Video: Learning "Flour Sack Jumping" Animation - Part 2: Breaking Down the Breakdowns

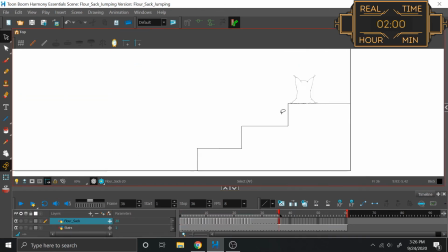[16:51]
Nice, nice. Alright. Dude, so what are we... What should we doing? What should we doing? Ah, here we go. This one I wanted to add some more substance to.
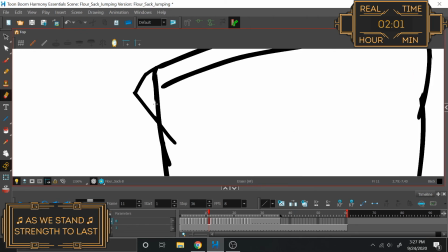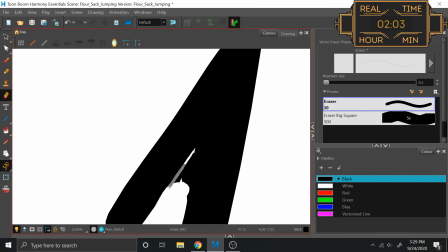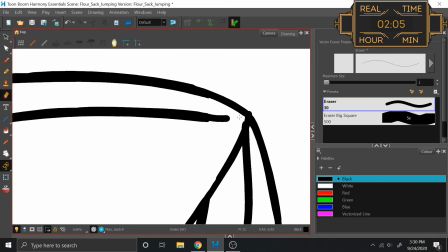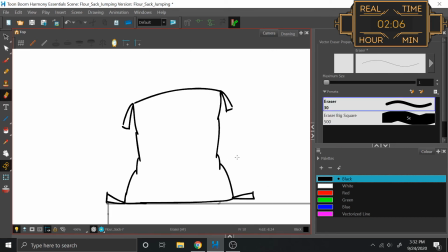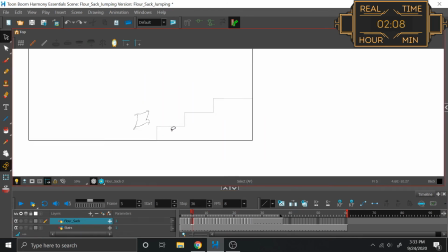[17:39]
Now let me make some body with this one.
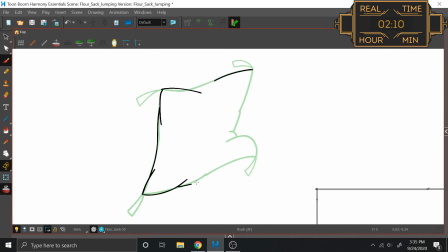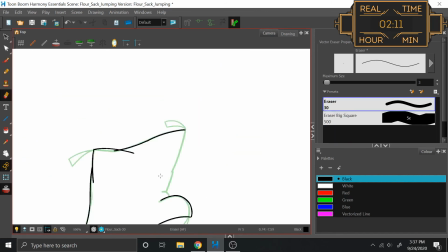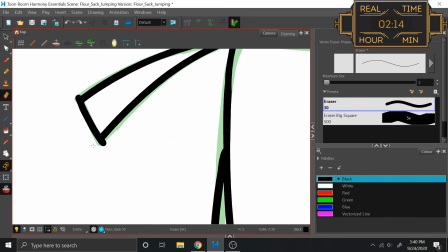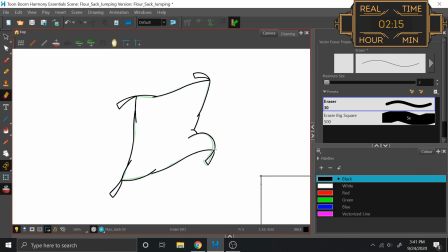[18:20]
Alright, now that's a little bit more interesting of a piece to work with, so let's use that and replace all of the other jumps with this.
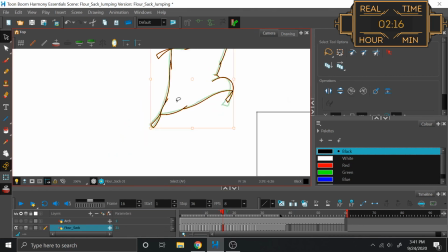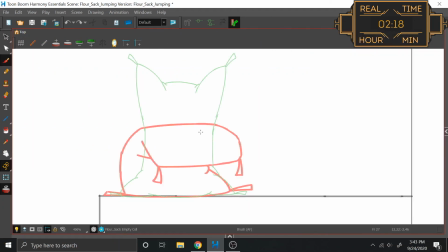[18:35]
Great, great, great! Okay, now how do I want to make this transition? It looks like we've got this arm here comes around, well, not that severe. It sort of comes at like that arc. While this one has a little bit more of a severe transition up to here.
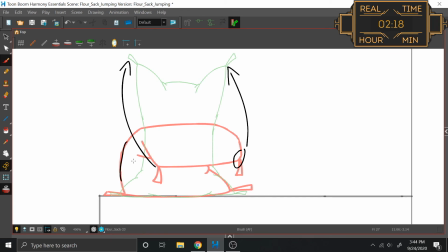[18:52]
The arch of the back moves in as the arm goes up. So if we are going from a this curve to a that curve, as the side does here and here, then of course the middle ground is going to be straight. So this breakdown is going to have a straight back.
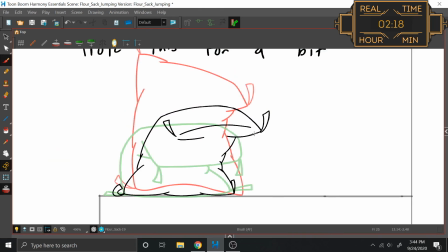[19:08]
And I think we're also going to have a little bit of this going on, because we go from looking down to looking up. So we're going to see the top part of the sack facing out towards us when it reaches this halfway point. Alright, let's make some magic.